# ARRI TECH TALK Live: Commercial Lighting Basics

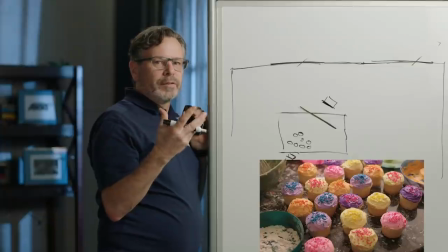So shiny surfaces really look great if you reflect a light source in them,
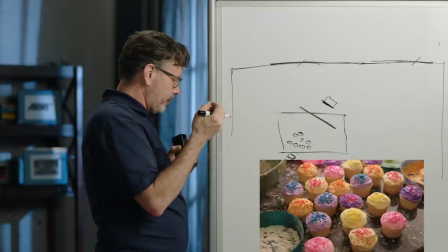because they take on that kind of strange translucent feel. I mean, you can kind of feel the presence of this light source around the cupcakes.
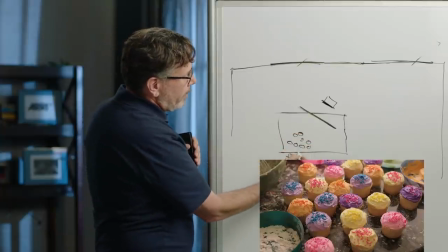At the same time, food generally likes to be backlit,
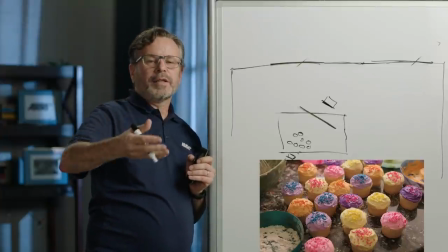because you then light the top of it and then the shadow falls off towards the front.
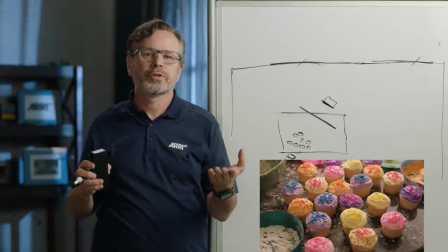So instead of a traditional situation like this where we might create the illusion of shape by using a source on one side and then,
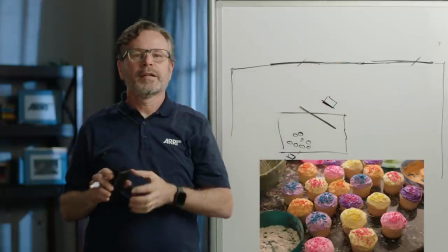you know, shadow on the other side, with a lot of food and a lot of
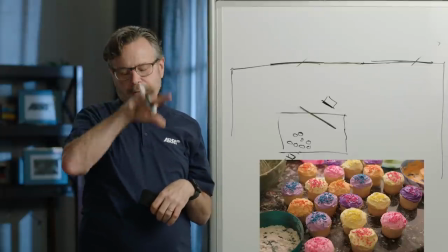products, when you're shooting down at it, you tend to come from the top and then let the shadow fall forward towards the camera.
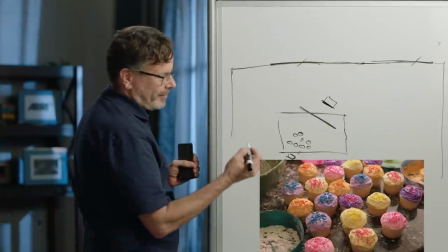Now, one trick with a cupcake or any kind of food, and I spoke about this a little bit before,
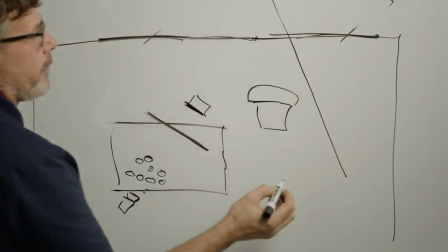if here's your cupcake, and you have a massive light source behind it, this is gonna start coming around the front of it,
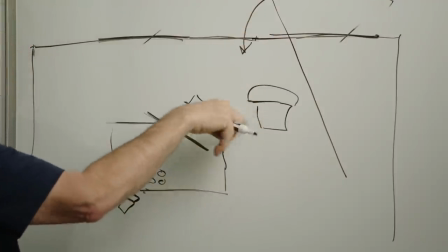and you're gonna actually wash out the front. You're not gonna have that shadow falling towards the camera.
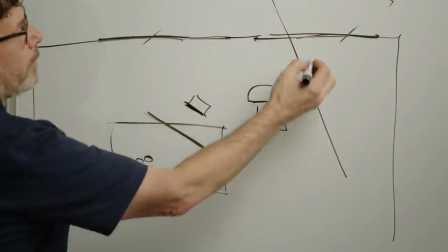So often what I'll do is I'll start out with a big source like that, and then I'll take a card and then block out some of it.
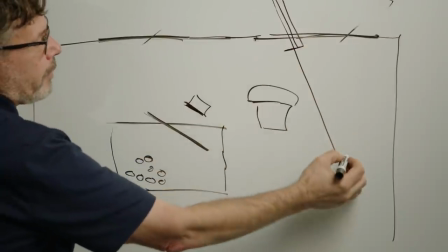So now this is the effective source lighting the cupcake.
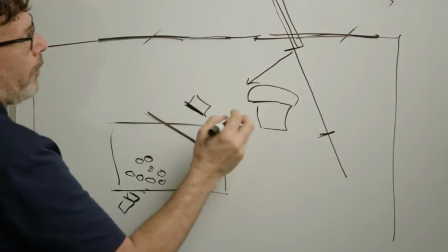So now it'll light, you know, it'll wrap around the top, but it's not gonna get around the front of it.
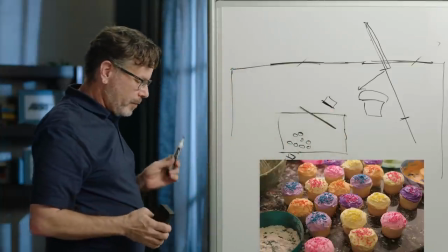So. I learned that from a DP I worked with who shot food every once in a while as part of a commercial,
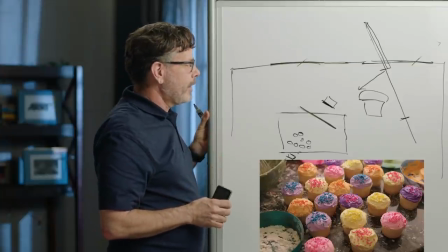and I really milked it.
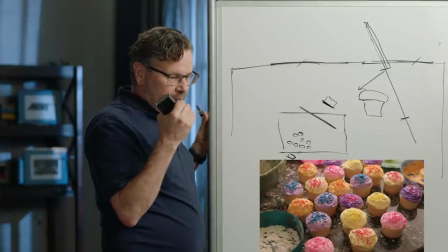Because a lot of times in commercials, it's funny, you'll shoot, a lot of directors are so keyed into the people, they'll shoot the people first, and at the end of the day, they'll say,
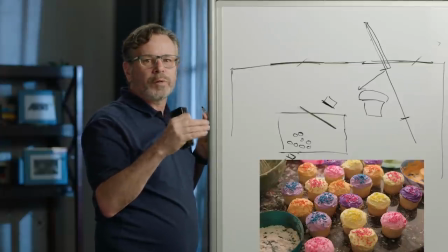oh, let's do a quick product shot.
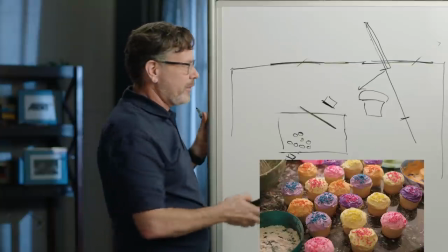Product shots usually take a while, so if you can figure out some tricks to speed that up, you'll make yourself look good without going into overtime.
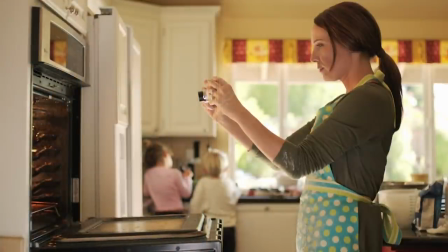All right, let's go to the next shot. All right, so this is the oven, kids,
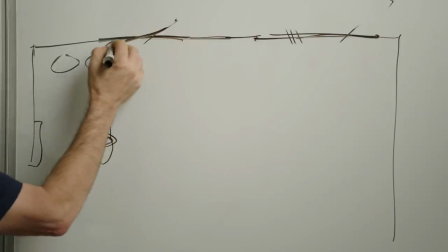Mom. Once again, I've got the silver card outside. It's on a stand, just out of shot.
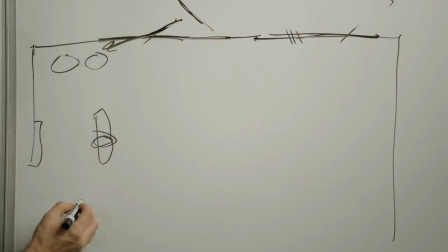And then cameras here.
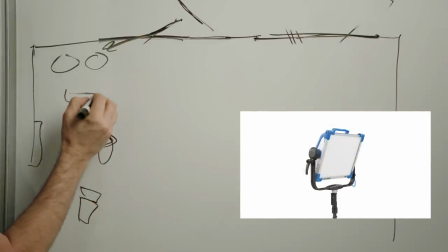There's really not a lot going in here other than there's a sky panel on the floor and it's below and behind Mom.
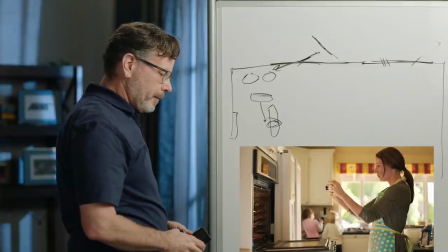So if I'm Mom, we're actually facing the wrong direction, but the mic's there, so I don't want to face that way.
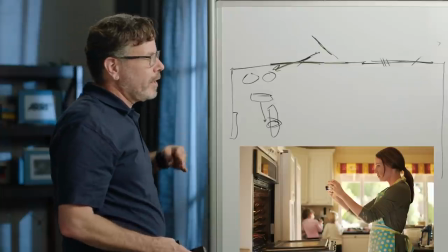If I'm facing this way, the sky panel would be down on the floor behind me, so that the light is coming up and just striking the underside of my chin, the underside of my nose,
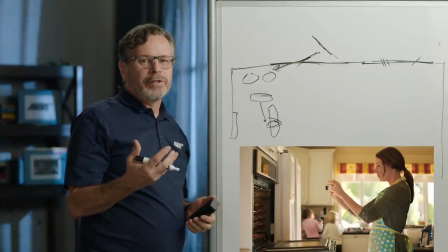just bringing out some details on my face. And that just prevents her from being too flat, because otherwise this is just ambient light.
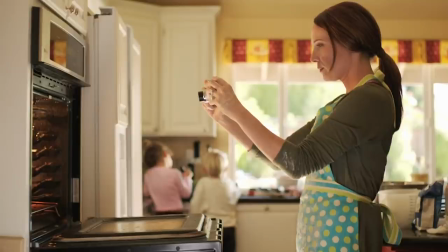I'm just using the light that's spilling around the room to light this. And if you can do that, if you can use what's there, especially if you're doing a quick shot,
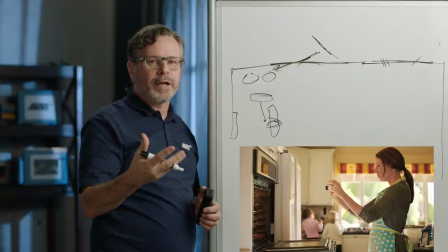and you don't have to worry about keeping something consistent over time, this can bail you out of a lot of
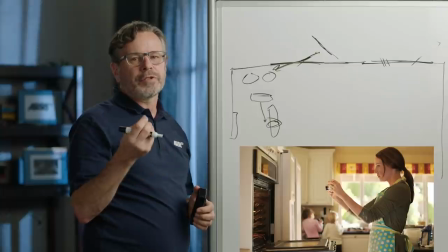situations, because then you're just adding the accents.
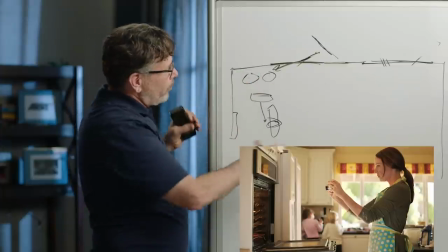You know, once again, you know, you're in this case, we are working in this big space where the living room's over here, the kitchen's here.
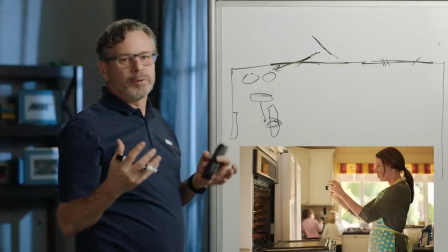We actually made this space very small very quickly, and we had to shoot really fast.
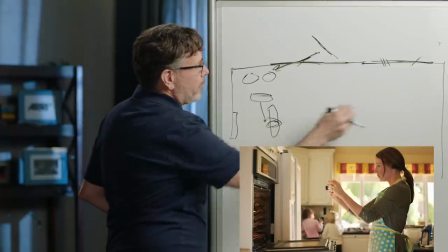So knowing that I had to light this area, but that I could just add accents over here, really sped me up considerably.
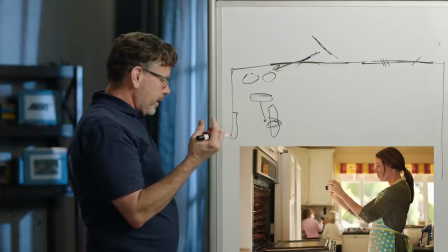So. You know, at one point I was toying with the idea of putting something in the oven, like it was an oven light coming out, and that just felt too fake.
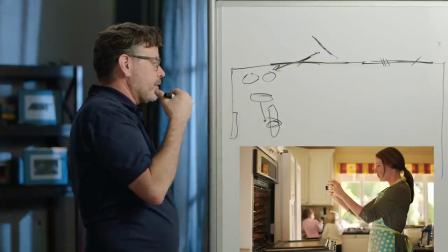But and the light on Mom is really nice. It's really feels very ambient and natural, but she needed just a little bit of something.
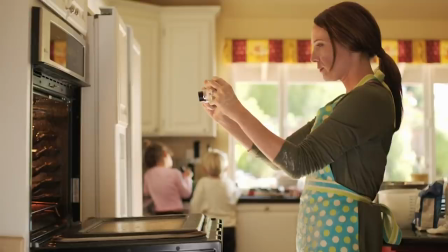So putting a light on the floor and, you know, bringing that up a little bit really helped. All right, I think that was the last shot. So that's about it for me. You know, we do a lot of great tech talks, so please, you know, keep an eye, especially on our website, if you want to check out the ARRI Academy. We do a lot of instructional talks there. We're really dedicated to teaching you how to use our tools, so check out our website.